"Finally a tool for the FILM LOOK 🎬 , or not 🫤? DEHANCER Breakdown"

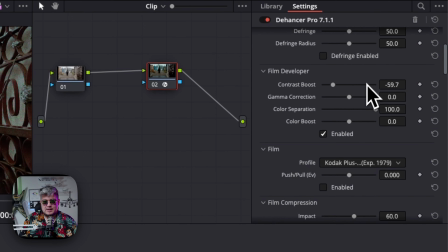And then I can go back again to my exposure.
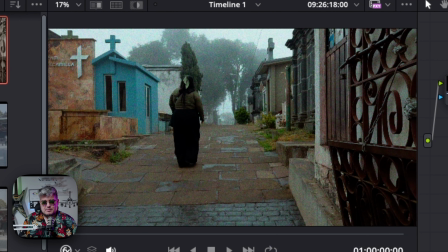I'm not going to decrease it that much, just a little bit, something like that.
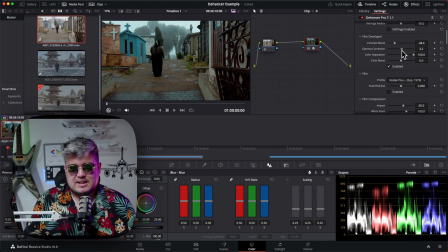And then gamma correction, that depends if you need some gamma correction or not. Then we have the color separation, which is, in negative film is determined by the color filters in the emulsion layers. And, in Dehancer you can control the chemical component of the developer,
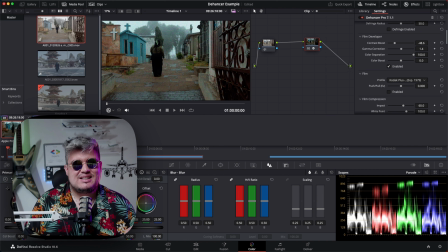which affects the sensitization of the emulsion layers. So when you decrease this value, saturation of the most intense colors is reduced first, while medium and low saturation colors remain almost unaffected.
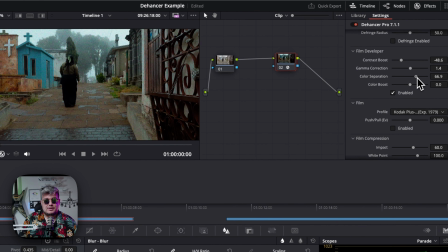So again, that depends on your settings or whatever you want to achieve. But normally I just keep it the way it is. And then color boost, I normally don't touch this too much, but if you want to have more saturation or an increase in colors and the intensity on the colors, you can use these settings.
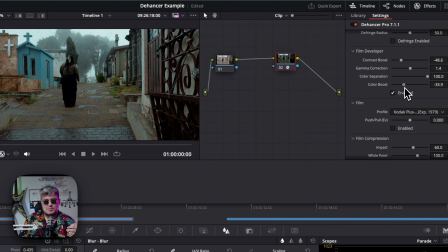But since again this shot is more intended to be mysterious, more cold type of
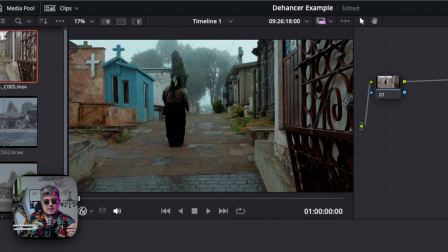shot, I'm gonna actually reduce the color boost,
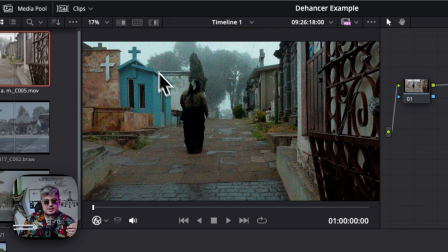because for example this blue little cemetery house, it's too much bluer, and also the red one next to it where you have this cross over here. So I'll actually like to reduce the color boost on this specific shot. If you are finding Dehancer to be a great tool for your workflow, as I do,
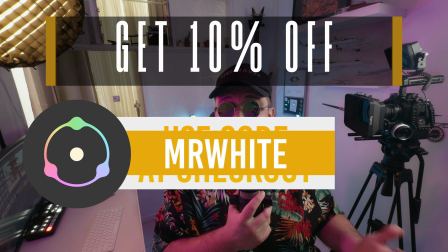use the Mr. White discount code at checkout and get a 10% discount on all other different Lextop licenses. Take advantage of the discount while it lasts and get this amazing tool. Now let's go to film compression.
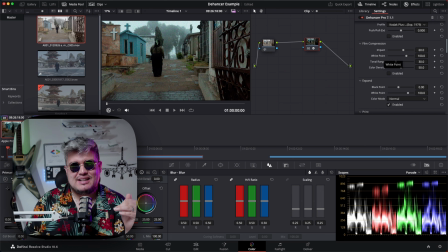So it turns out that in negative film, clipping in the highlights occurs much later than on digital camera. So to emulate the film-like compressed tone range, Dehancer invented this film compression tool, which lets you fine-tune the redistribution of the highlights,
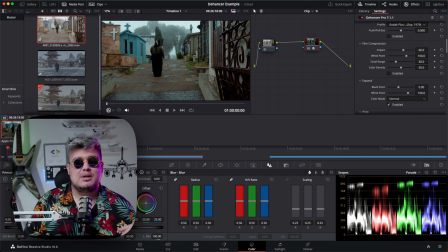and the resulting image will look more analog and becomes more flexible for the further manipulation of the exposure, contrast, film print profiles, etc.
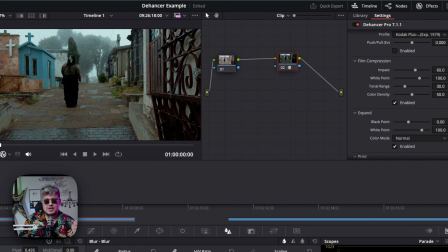So if you enable the film compression, this is going to be affecting a lot on the highlights mostly. So once you start increasing the impact, you should see some of the changes on the highlights.
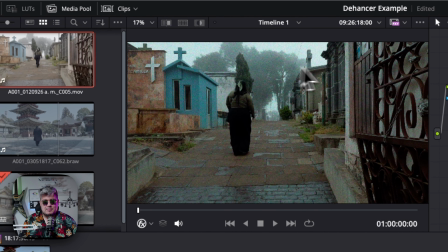So for example, here in the sky, this is a very foggy day, so there's a lot of
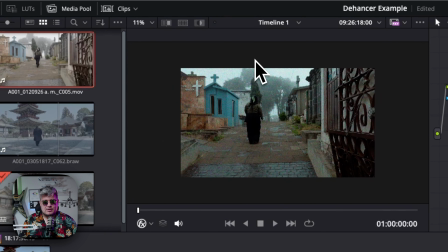maybe clipping or highlights on the sky.
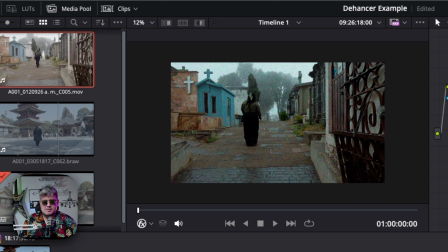So what I'm going to be doing, if we increase it, we should see that some information is recovered on the highlights in the sky.
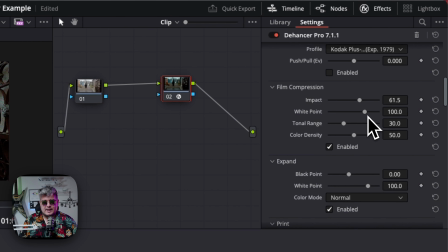Also, you can define the white point for this specific preference.
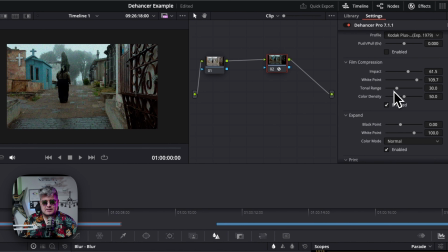Also changing it depends on what you want. The tonal range, if you want it to be increased, you will see how in the scopes the highlights are going to be reduced more to the midtones.
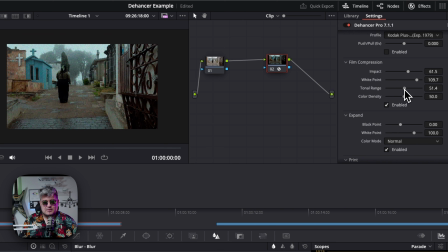Again, that's up to you. For this particular case, I'm not going to increase it too much, but I do want to increase it a little bit because I don't want the sky to be super sunny for this foggy day.
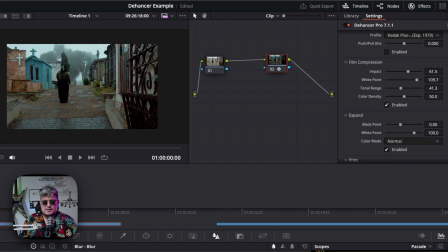I don't want it to take too much information or too much importance on the shot. I actually want to focus more on the cemetery rather than the sky. And then the color density for the film compression, again, this is more in the highlights only.
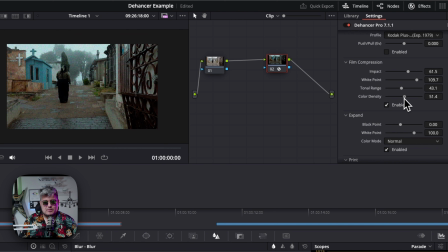And again, changing the color density will have more saturation maybe of the colors, or more boost on the colors in the highlights specifically. I think I'm gonna keep it like that.
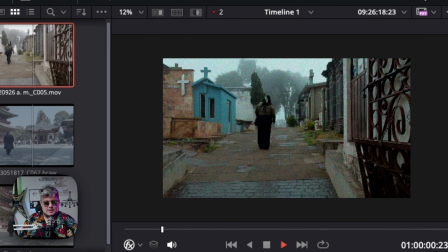It's looking pretty nicely. Let me reproduce it a little bit as my wife is walking, and yeah, the shot is looking the way that I want.
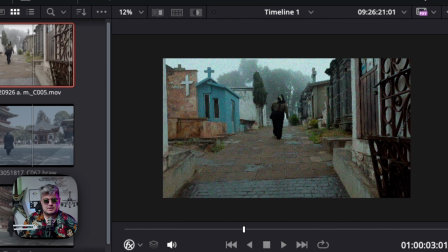It looks like an actual maybe horror film, like something's gonna happen to her. Maybe something's gonna jump over her.
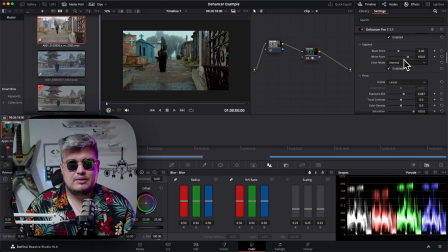Alright, now the expand tool. This tool basically provides a separate manual control for the black and the white points in relation to the output color space.